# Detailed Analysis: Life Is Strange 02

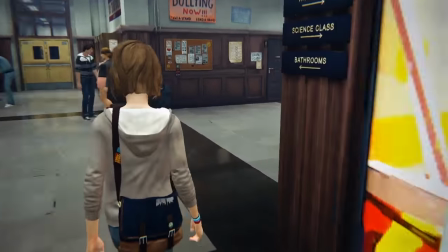But the urgency is completely different. The song isn't there. We have a goal that's much more profound.
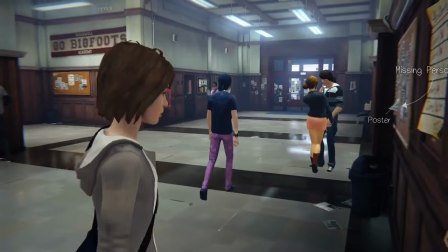And it just feels different, even though it's literally exactly the same level.
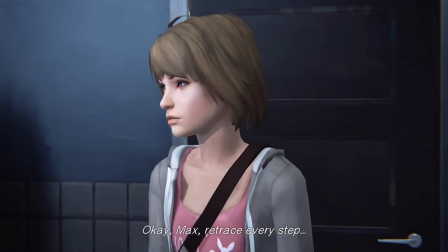Okay, Max, retrace every step.
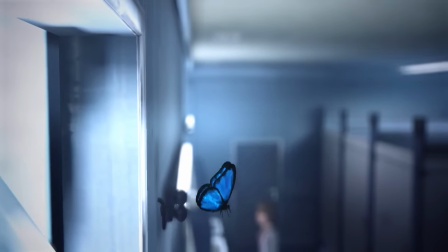I washed my face, I shredded my photo, then the butterfly flew in, and I took a photo.
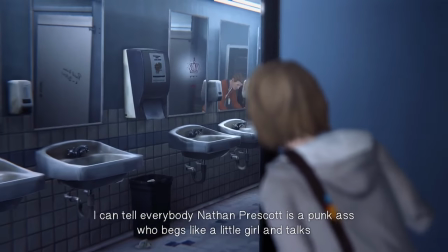Leave them out of this bitch! I can tell everybody Nathan Prescott is a punk ass who begs like a little girl and talks to himself!
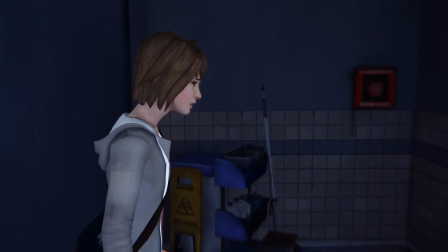So here's another tutorial about our powers. This is impossible to pull off in one setting.
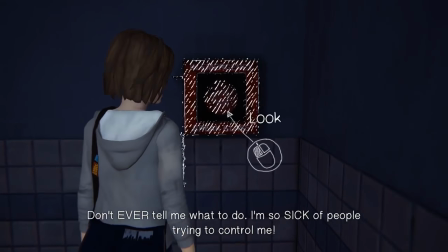We have to do it in two tries.
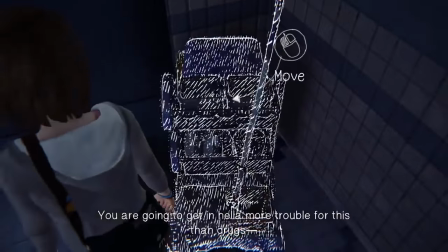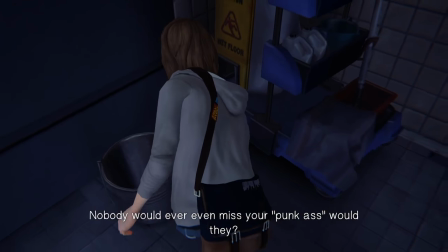They actually time it so that we're unable to do it in one go and we have to rewind. Now look at that.
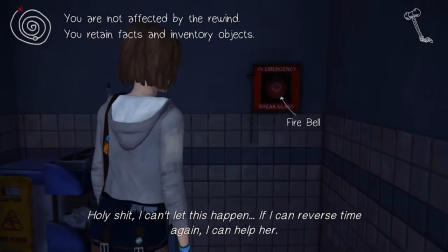You are not affected by the rewind. You retain facts and inventory objects. Keep that in mind.
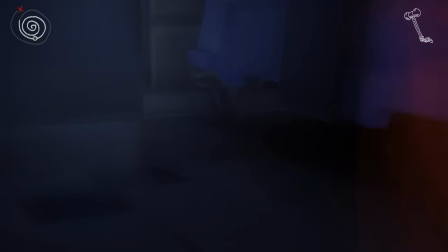That is a critical part of the game. You never lose inventory objects.
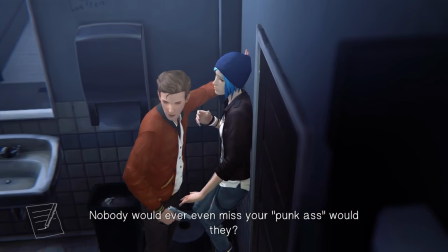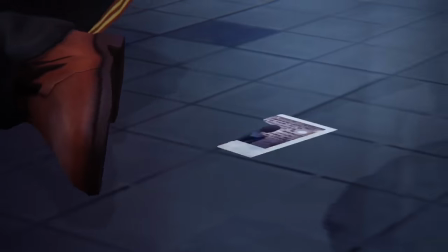so here we can see that they're keeping very close track of the gun and this is uh sort of trying to highlight the fact that guns are super
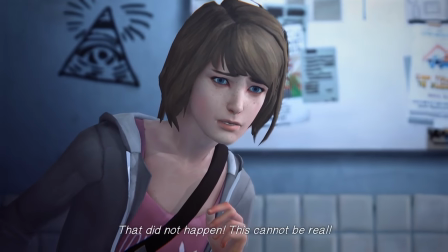dangerous and they later give you a lot of options on how to control them and it's all a ruse it doesn't matter what you do
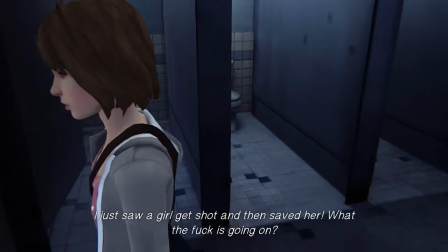with the gun i'm not against those kinds of ruses this game is full of them every choice that you make is a ruse almost every choice.
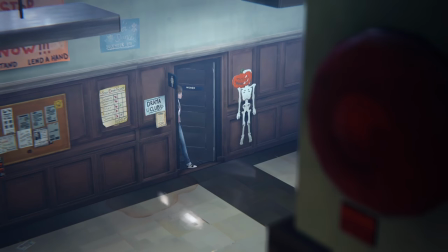It just changes, like, one line of dialogue later. The, uh, the...
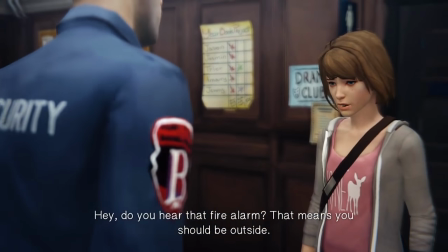I guess this is, uh, the step-douche. He's a very important character, but we don't know it yet.
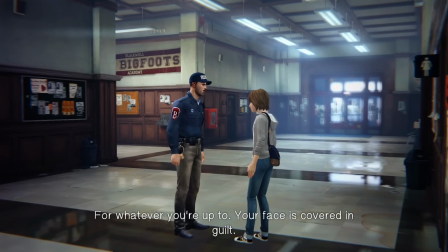He's actually my favorite character in this game, and I'll explain why as we get into his plot, uh-huh, in, like, Chapter 10 or whatever.
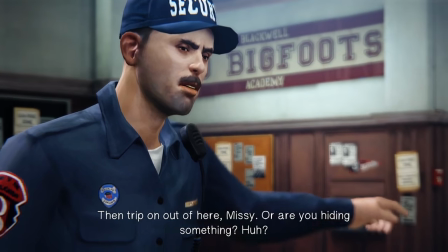Um, either way, at this point, we just are being trained to dislike him.
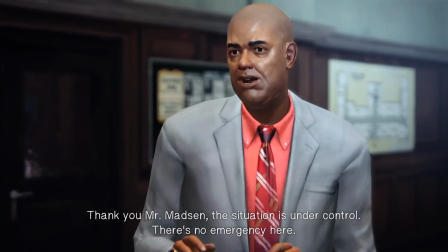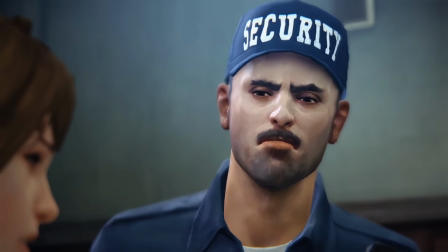We're establishing the power dynamics of the upper brackets now, previously we established the power brackets of the students, and now we know the power in the adults.
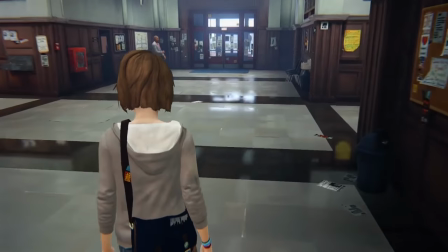Although these students are all adults. And here we're gonna learn a couple of details.
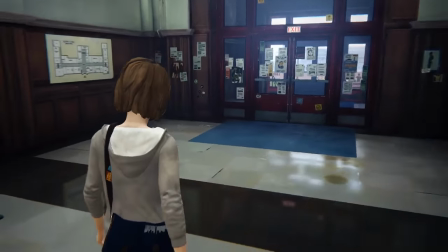This is just more tutorial. We're going to learn how to make major choices and what seals them,
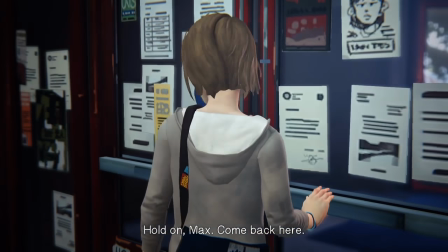and we're also going to learn that people just can't things can't go right sometimes
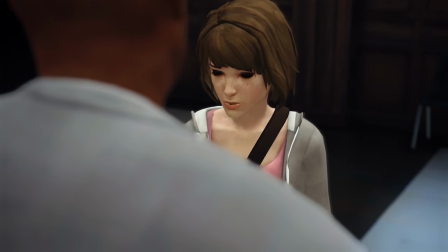you're just gonna have to make the best of two terrible options
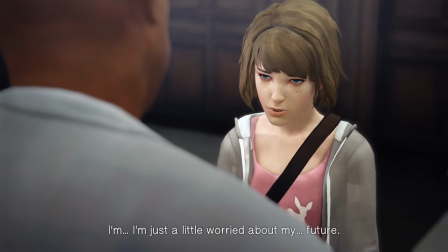this choice does matter at least some just because you do get a chance to
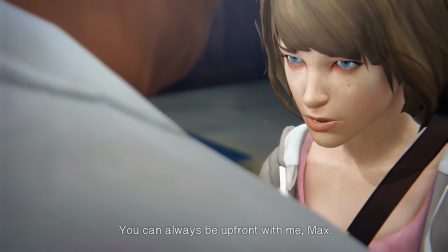change exactly how much you get abused by Nathan you could all like that it's not that important
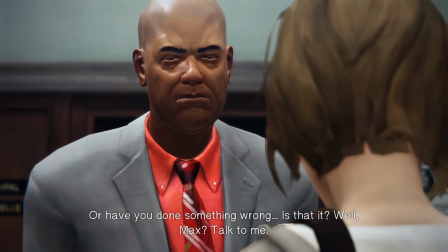you could choose either way it doesn't doesn't make any strong difference to the plot well max talk to
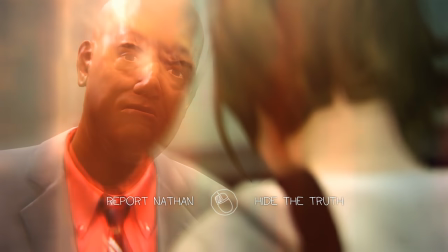Here we're going to see that most of the adults are two-faced, and that holds true, aside from some of the very minor adults.
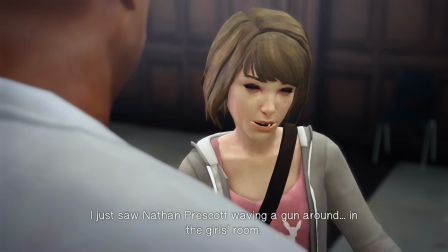When he comes up to us being, you know, oh, I'm such a nice guy, but it's very clear by the end of this conversation that he's not on our side.
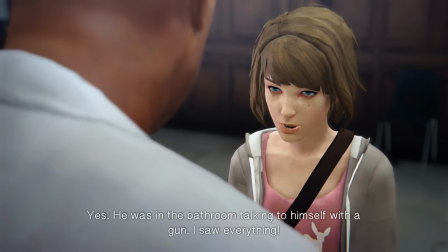He's only on his own side, and the side of whatever is easiest.
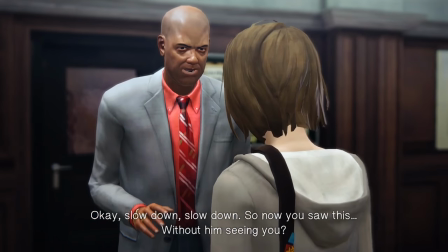He doesn't have to be made a villain to do this. You can be fairly subtle with dialogue.
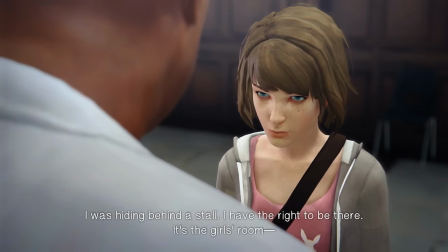That said, I don't like this exchange. I don't like how it's not blocked.
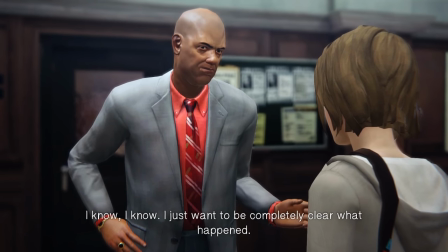Nobody moves. It's just flat positioning. We do change camera angles from time to time, but it's very, very basic.
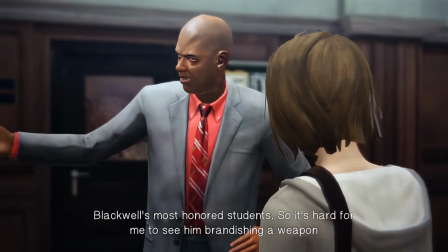In my opinion, this is one of the weakest, important conversations in terms of how it's portrayed.
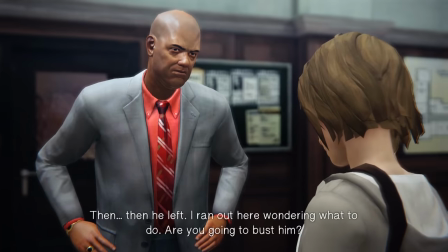Important being... You know, it's not that important.
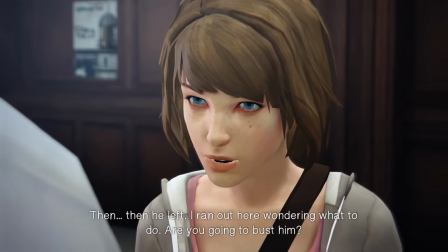More important than the conversations we're about to have. How's that?